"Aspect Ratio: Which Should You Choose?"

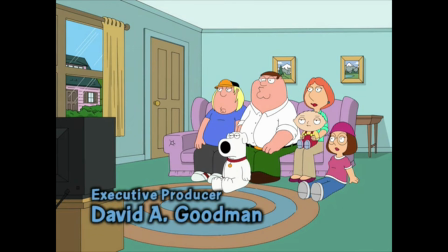0:09 And now our feature presentation, Lawrence of Arabia, presented in its original Ultra Cinemascope letterbox format.
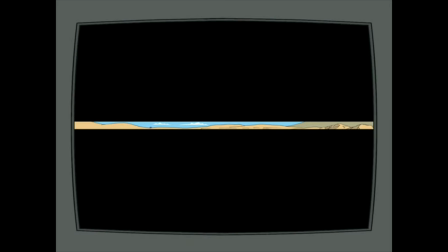0:18 Well, I can't see anything. Who's the rather attractive girl on the camel? That's Peter O'Toole.
I want to make a quick video on the usage of aspect ratios as a thematic device in film.
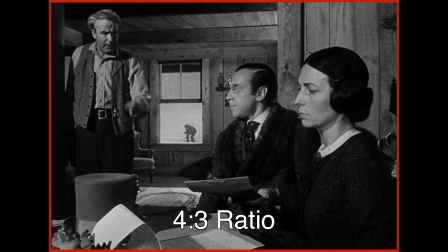0:29 While the first 40 years of film were limited to one ratio for length and width of a screen,
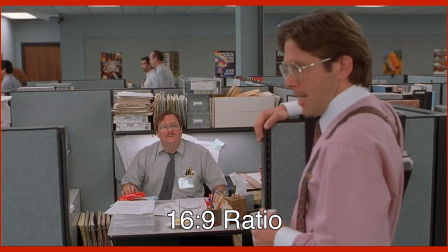0:33 modern filmmakers have several aspect ratios to choose from, and each one can have a different emotional effect for the viewer.
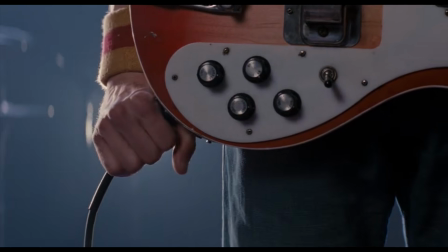0:38 Let's look at why filmmakers choose the ratios they choose and explore the emotional effect of changing aspect ratio during a film.
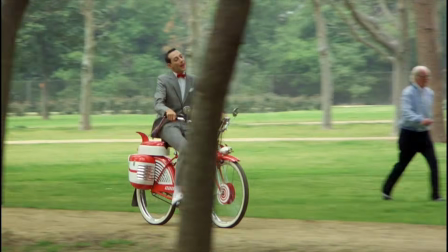0:49 The oldest aspect ratio is the 4:3 Academy ratio, and it lost its popularity after the introduction of 16:9 ratio in the 1950s.
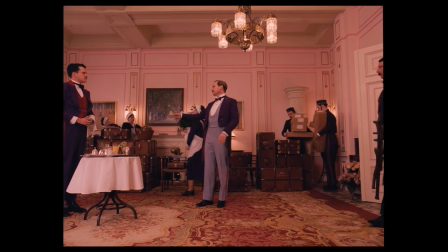0:58 Directors still use this ratio sometimes, though, to make the film feel like it's from an older time period.
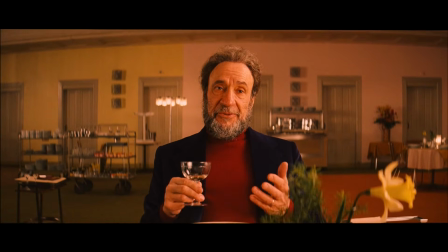1:03 A great example is the Grand Budapest Hotel, which switches to Academy when the story goes back to the 1940s.
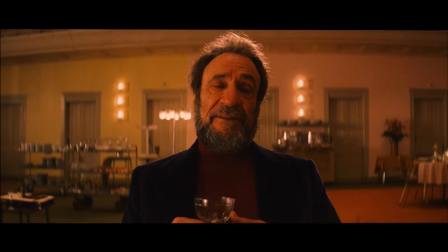1:08 It begins, of course, with...
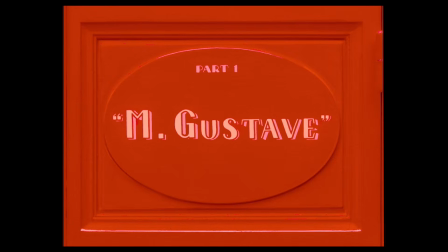1:12 The aspect ratio change is a great way to emotionally transport us to the time period when this ratio was popular.
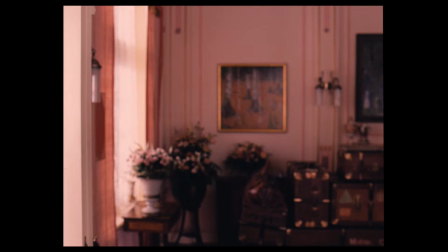1:18 We associate the aspect ratio with old-timey movies, and it helps pull us into the old-timey style, quirkiness, manners, and culture that the Grand Budapest Hotel has.
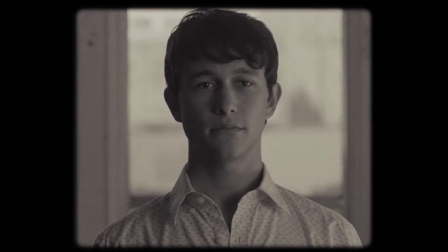1:26 500 Days of Summer uses Polaroid square ratio as a way to show a glamorized, reminiscent past.
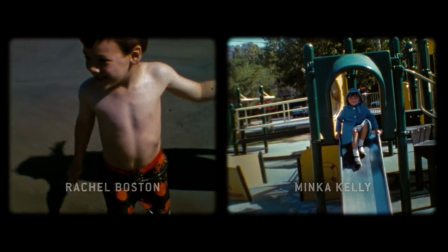1:32 This time capsule look coincides nicely with Tom's old-fashioned, unrealistic view of love.
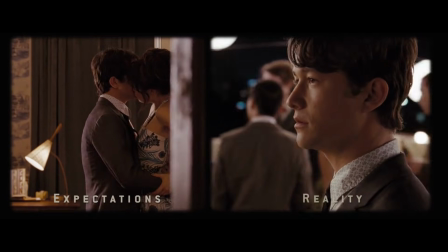1:36 Towards the end of the movie, though, this Polaroid look is eventually pushed off-screen as Tom realizes the expectation of this old-fashioned outlook does not coincide with reality.
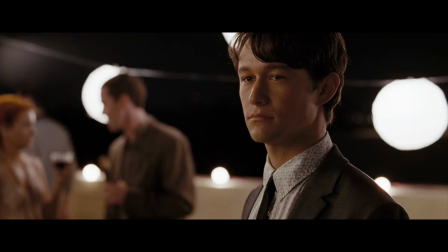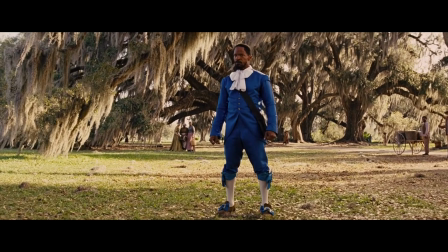1:51 2.35 ratio is ultra widescreen, and it gives the look of an epic big-budget drama or sci-fi film.
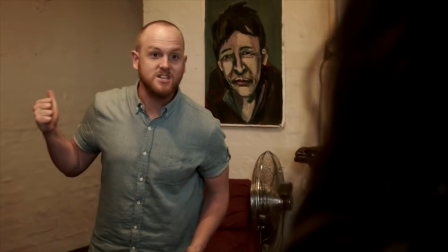1:57 I like how Aunty Donna uses it for over-the-top drama.
Mark thinks he's so good, but compared to you, he's such doodles at robot games.
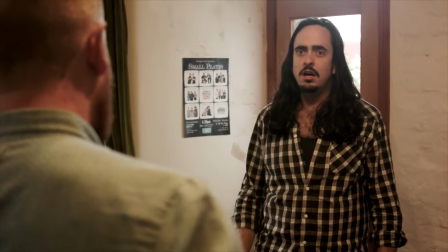2:04 I mean, he is the...
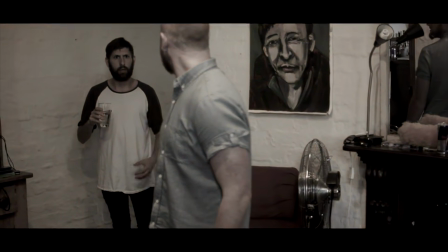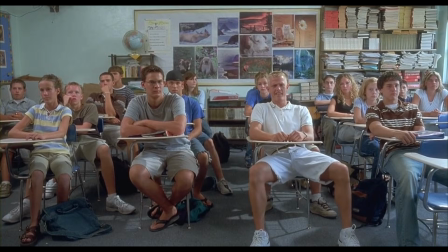2:13 The ratio is reserved for extremely epic movies.
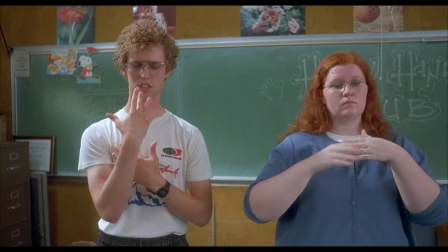2:16 A movie like Napoleon Dynamite would look kind of off in this extreme ratio, but a movie like Star Wars wouldn't look nearly the same without it.
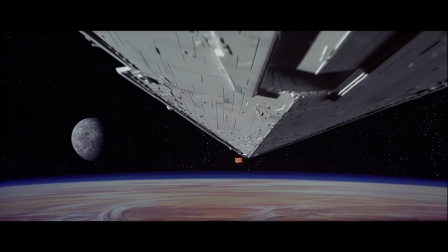2:23 Portraying space is commonly associated with big aspect ratio changes.
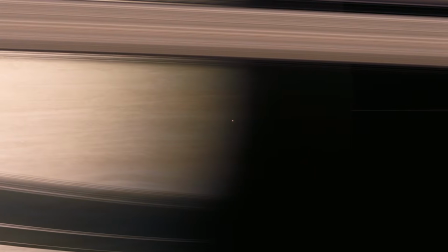2:26 Interstellar switches to IMAX footage when the shots are of space, and goes back to 16:9 for shots of the spaceship.
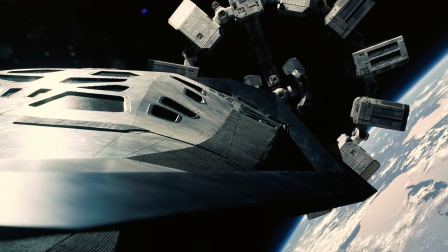2:32 What better way to make space look bigger than by literally adding to the screen? The same is done in Apollo 13 and Galaxy Quest to show the huge scope of space.
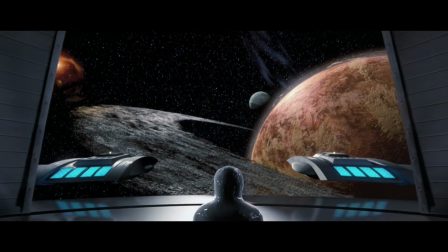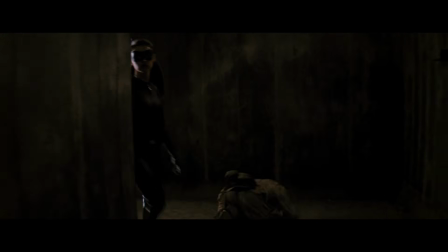2:46 Aspect ratio changes to add scope aren't exclusive to space movies, though.
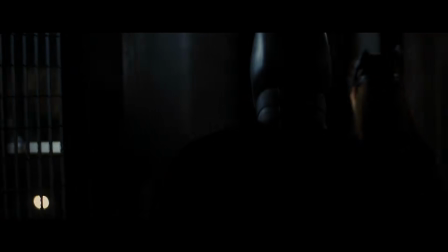2:50 Right before the Bane vs. Batman fight in The Dark Knight Rises, for example, the camera transitions to bigger IMAX footage.
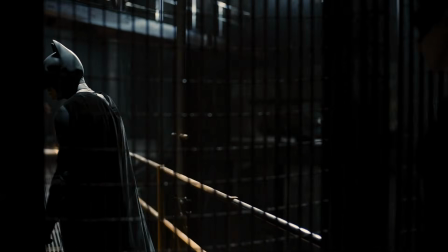2:56 This change has a great subconscious emotional effect. It reminds us subtly that we're about to watch an intense, epic scene.
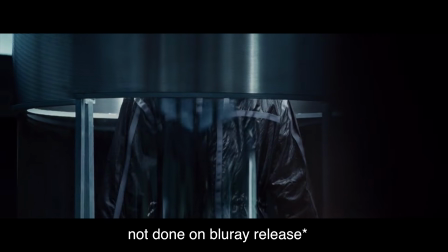3:01 Hunger Games also does a good job of adding anticipation by slowly expanding into IMAX footage before the fighting begins.
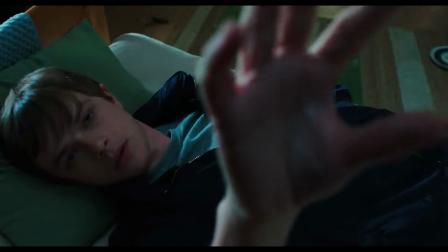3:07 The right aspect ratio can contribute to the realism of a film.
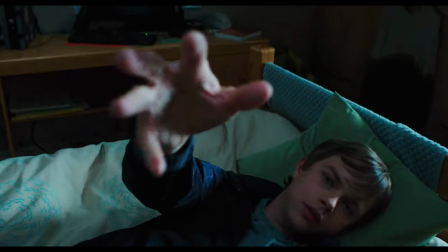3:10 A scripted film that's supposed to look like a documentary has to be 16:9 or else it won't emotionally feel like a documentary.
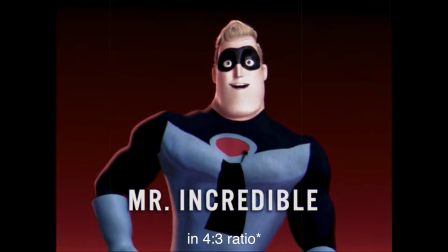3:16 The opening scene in The Incredibles purposefully looks like 16mm 6:9 ratio film,
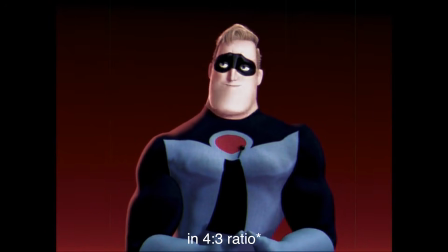3:21 and the effect adds realism so the movie feels less like a cartoon and more like a realistic action film.
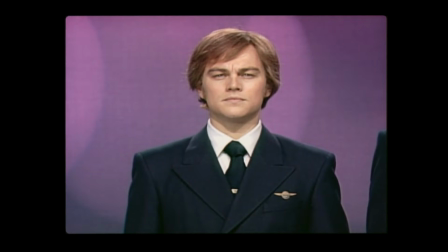3:26 Catch Me If You Can cleverly uses aspect ratio change to show Frank is contained. He starts on TV in the small Academy ratio, and then he's next shown through a small slit in a wall.
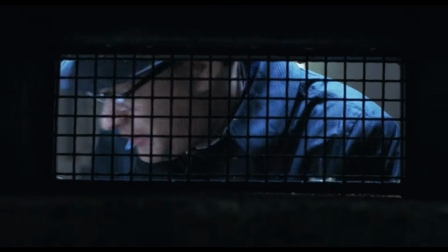3:35 He is literally being squished in the frame. It gives the emotional feeling that Frank is trapped. The most ambitious aspect ratio changes are when the ratio is ignored completely.
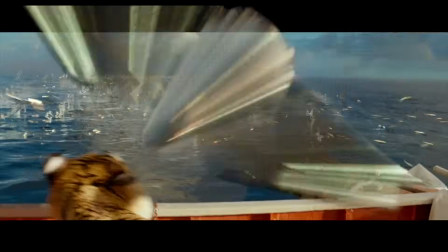3:43 Life of Pi has the fish literally jumping out of the frame.
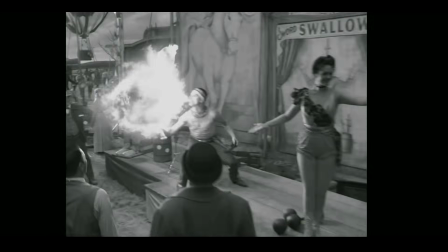3:50 And Oz the Great and Powerful does the same with a burst of flame. It's a really immersive technique and makes for a great visual.
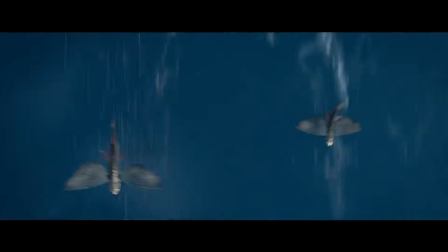3:56 Aspect ratios have a chance to greatly contribute to the visual storytelling of a film.
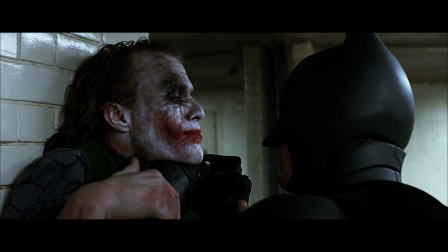4:00 Whether they indicate time period, intensity, or added realism, aspect ratios are another clever tool at the disposal of the modern director.
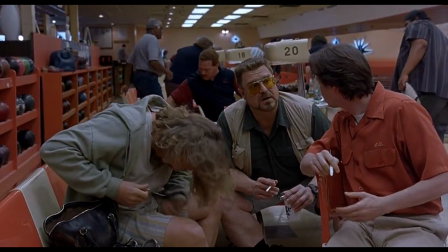4:07 If you want to fully understand the style of a film, the film's aspect ratio is a great frame of reference. Thanks for watching.